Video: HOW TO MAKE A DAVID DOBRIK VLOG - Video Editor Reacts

And one of the best ways you can do that is with your choice of music. So that high tone and rhythmic piano and those claps, well, those are some happy emotions, my friend. So here's the next smart thing. He's already set up a pretty decent rhythm with this song, and he's gonna take advantage of that rhythm by cutting to the beat 1,
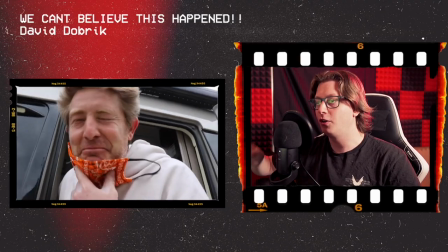4:23 2, 3, 4, and... You see that? There was a rhythm the next cut played with the rhythm You were expecting the next clap of that beat and it said it presented you with a whole new cut that was exactly on that rhythm So what he's done is a tone change It's like as if you're watching a whole new video and this is great because what that means is if you're watching a whole new video You're not gonna click on all the other videos that aren't recommended that are demanding your attention He has presented a new video already for you Every 10, 20, 30 seconds you need a genuinely new piece of information that is engaging content to maintain their focus on your video If you don't consistently make them re-engage, they're gonna click off And that is the worst thing for any creator Gotta exploit expectations and throw them off
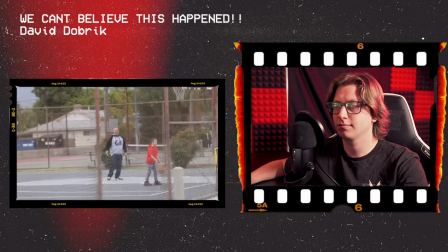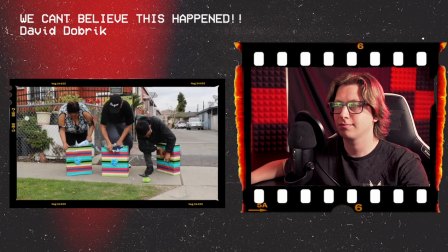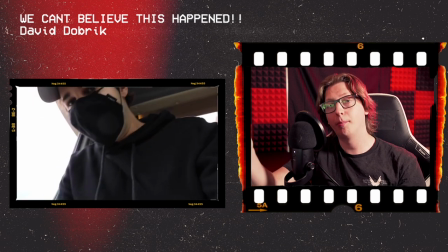5:23 just for that small sequence there is excellent because he's already acknowledged the biggest challenge of this video so this small sequence here is pretty much just setting
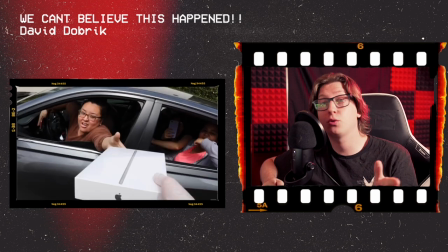5:31 up the rules of this entire video the exposition of act one it's setting up and building the world and he is now going to pretty much show the same shot for over three minutes that's gonna get really boring really quickly you are gonna have to be really really smart in editing to have this consistently be entertaining let's find out how he does it so now look at that he's already sped up the editing by cutting out the information that we no longer need we no longer need to see him giving the
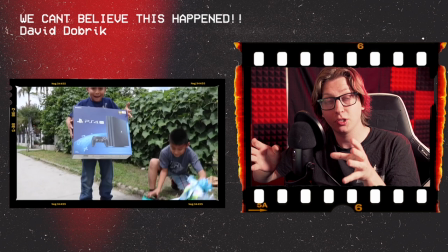6:05 products we need to see the reactions and he's now compiling them into a small sequence and again cutting to the beats with faster editing so
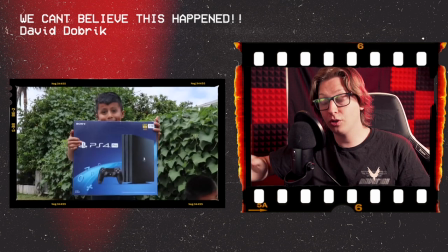6:12 he's already picked up the pace and also showing us brand new information and these shots are so quick you barely actually see the reactions because, well, the point's already been made. Reaction, great, happy, move on. Liz, what's next? He doesn't need to hang around that much. The emotion and feel is already there. There was people happily receiving iPads. We need to move on quickly because that feeling is going to dissipate very fast. And he knows that.
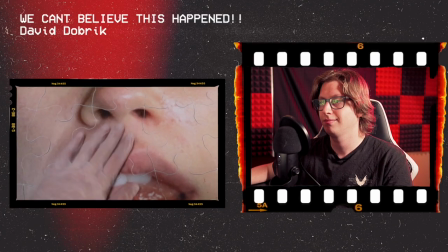That's excellent because that's a really smartly placed shot. You've just had a repetition of shots. You've now set up an expectation. You've now set up a feeling. he's now thrown in another curveball and also an expression of his personality and character. Actually it's kind of like a break, it's a breather.
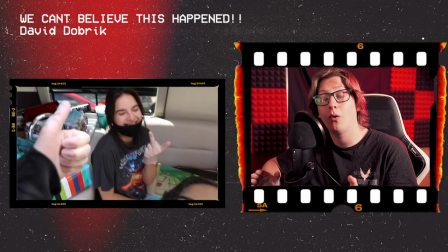6:57 This is an excellent comedic moment that gives you a break so he can now have more permission to get back into showing the repetitive shots.
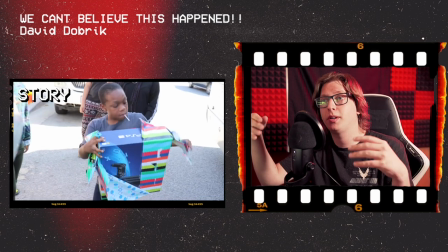7:09 And there it is, he just did it a second time. This montage would be incredibly boring if we didn't have those moments in between.
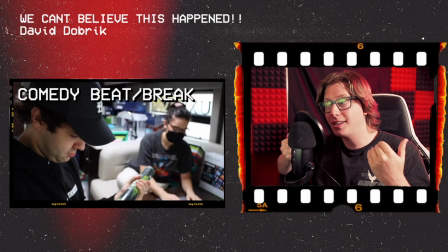7:17 It just maintains momentum and it ensures that the The montage does not get repetitive.
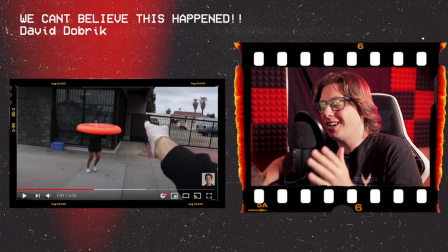7:26 See, this is really smart progression.
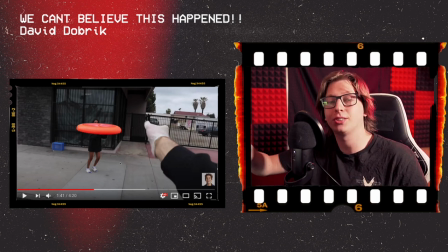7:29 He's already identified that the shot of him handing an iPad or a PlayStation to someone is already such a boring shot because we've seen it 20 times already.
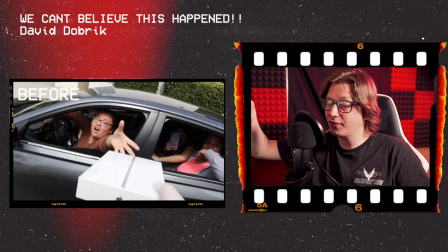7:37 You gotta spice it up. It's the same shot of him gifting, but now it is an extra bit of flair to it. He has now raised the bar ever so slightly so you remain engaged.
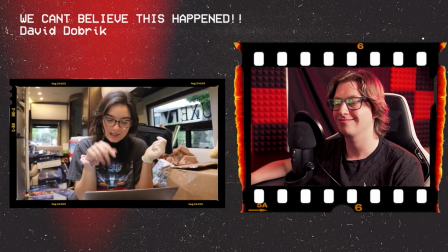7:51 The next girl's name is Abby, she's 19, recently unemployed, and she really wants a new Xbox.
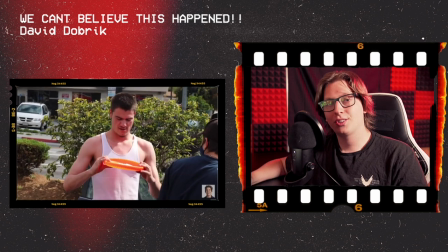7:58 That was genius what just happened there. So we just had five to six shots of people reacting.
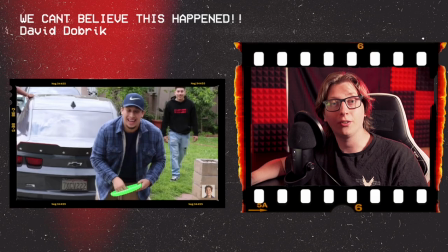8:04 The editing slowed down significantly there as well, so we really get those moments to breathe. But deep down at the back of your mind, these cuts were slow, they were very repetitive, and actually the energy kind of starts to dip. And so what do you do? You've got to throw in another curveball.